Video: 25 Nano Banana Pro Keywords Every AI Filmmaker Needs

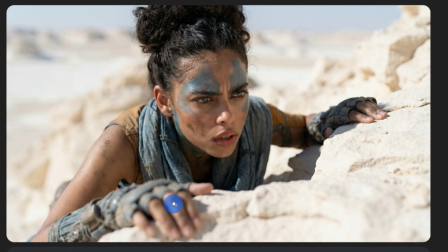[12:21]
Look at that, even the fingers are blurred, and I don't know, I just really love this shot.
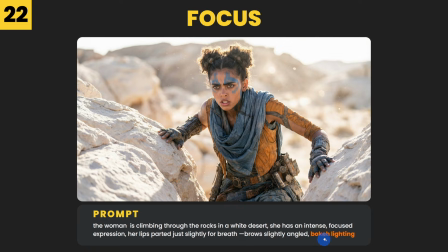[12:25]
You could also use only the keyword bokeh lighting, and then we get these kind of results.
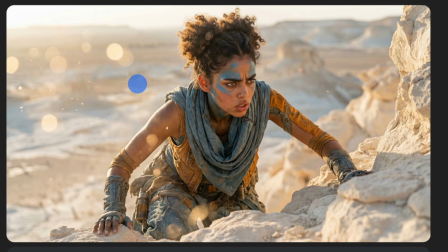[12:31]
And this is ideal for stylish film-like shots with soft blurred light in the background.
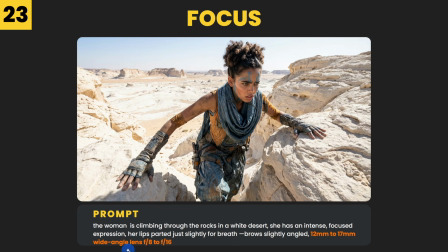[12:36]
Now, if we use 12mm to 17mm wide angle lens f8 to f16, then we get this kind of result.
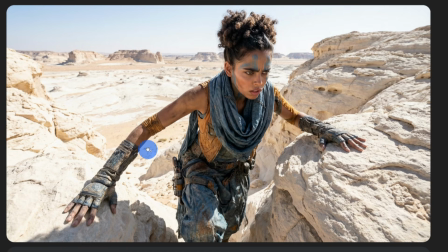[12:45]
And we call this deep depth of field, where almost everything in the scene is sharp and clear and is perfect for getting a much wider view of the whole scene.
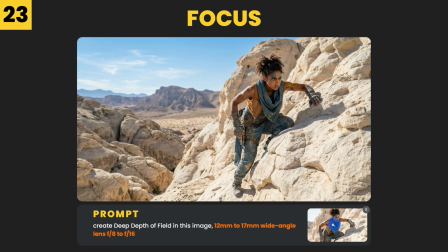[12:53]
Now, I also added this as the input image and used the same prompt. And then we got this result. And this is great to get more sharpness in your image and also zoom out.
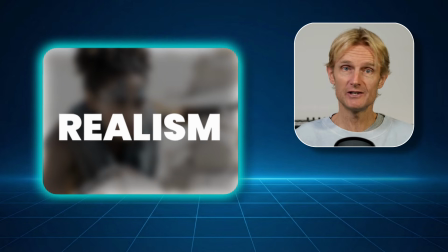[13:03]
Let's move on to realism. This helps you make characters and scenes look more natural with real-life skin details and imperfections. So nothing feels overly polished or artificial.
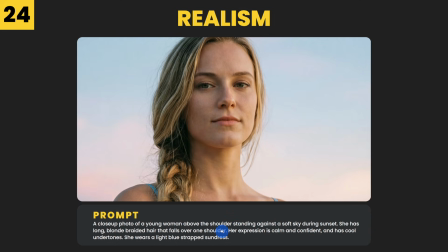[13:14]
So for this, I started with this prompt, and in this prompt there's no detailed information about her face or her skin texture.
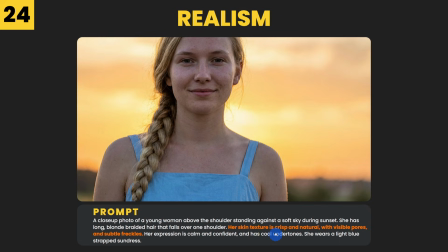[13:21]
And then we get this kind of result. Now, if we add her skin texture is crisp and natural with visible pores and subtle freckles, then we get this result.
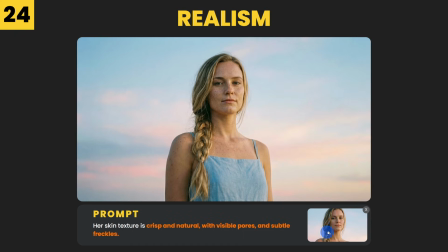[13:30]
And this, in my opinion, looks more realistic. Then I also used this as the input image and used also the same keywords.
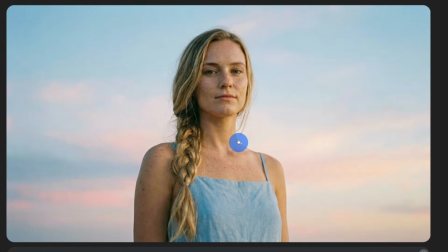[13:38]
And I'm not sure this technique is worth using, since the woman doesn't look exactly the same anymore.
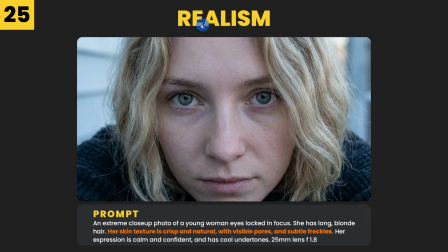[13:43]
So I'd love to hear your thoughts in the comments. There are much more power keywords for realism. So I'll start with this simple prompt and then add new realism keywords on top of it each time, so you can clearly see what each one does. A quick side note, I wouldn't use all of them at once. I just want to show you how well Nano Banana Pro reacts to each realism detail.
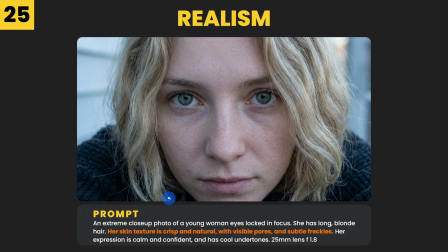[14:04]
So we continue from the prompt we used in example 24, crisp and natural with visible pores and subtle freckles, and we can see them clearly here.
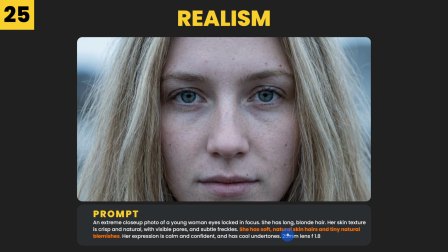[14:14]
Then I added she has soft natural skin hairs and tiny natural blemishes,
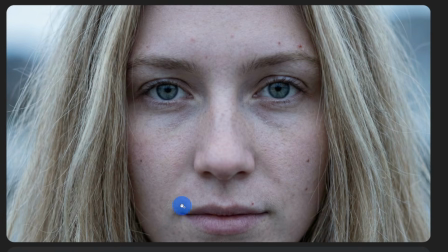[14:19]
and here we can see the blemishes, and we can also clearly see the natural skin hairs.
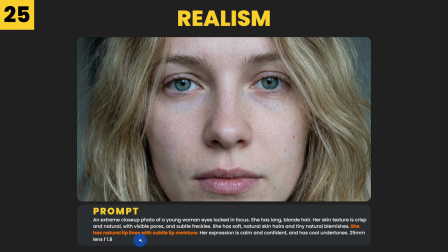[14:24]
Then I added on top, she has natural lip lines with subtle lip moisture, and we can clearly see that here.
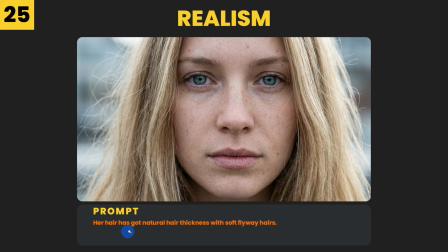[14:32]
And then I also added her hair has got natural hair thickness with soft flyaway hairs,
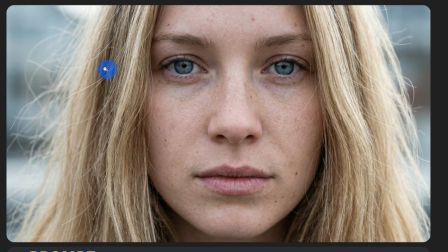[14:38]
and I can't really see the hair thickness, but the flyaway hairs we can clearly see here on the side. Then
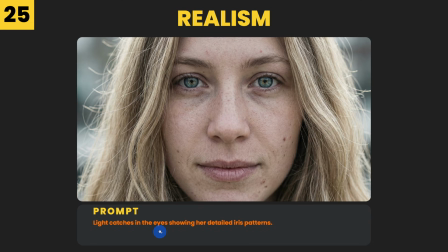[14:44]
I also added light catches in the eyes, showing her detailed iris patterns.
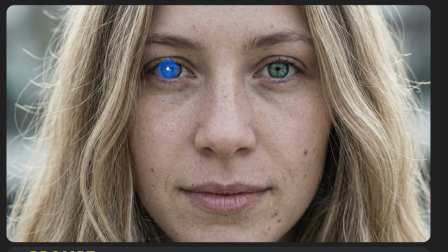[14:48]
And now you can clearly see the iris details, but the image doesn't look natural anymore in my opinion. Too many realism keywords make the model overdo it, so I recommend using only a few that fit your character.
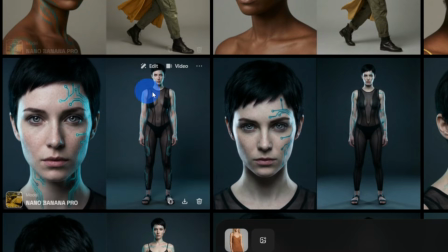[15:01]
I also used Higgsfield AI to create these side-by-side images for my characters.
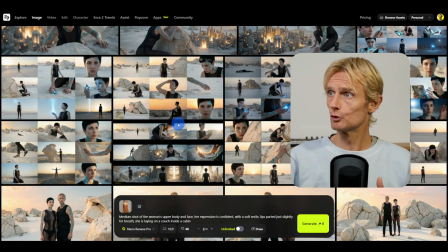[15:05]
And you can use these as an input image to create full storyboards using just one single prompt. And in this tutorial, I'll show you exactly how I do this, step by step. I also want to thank Higgsfield AI for sponsoring this video. And if you want to try it out yourself, I'll leave a link in the description below.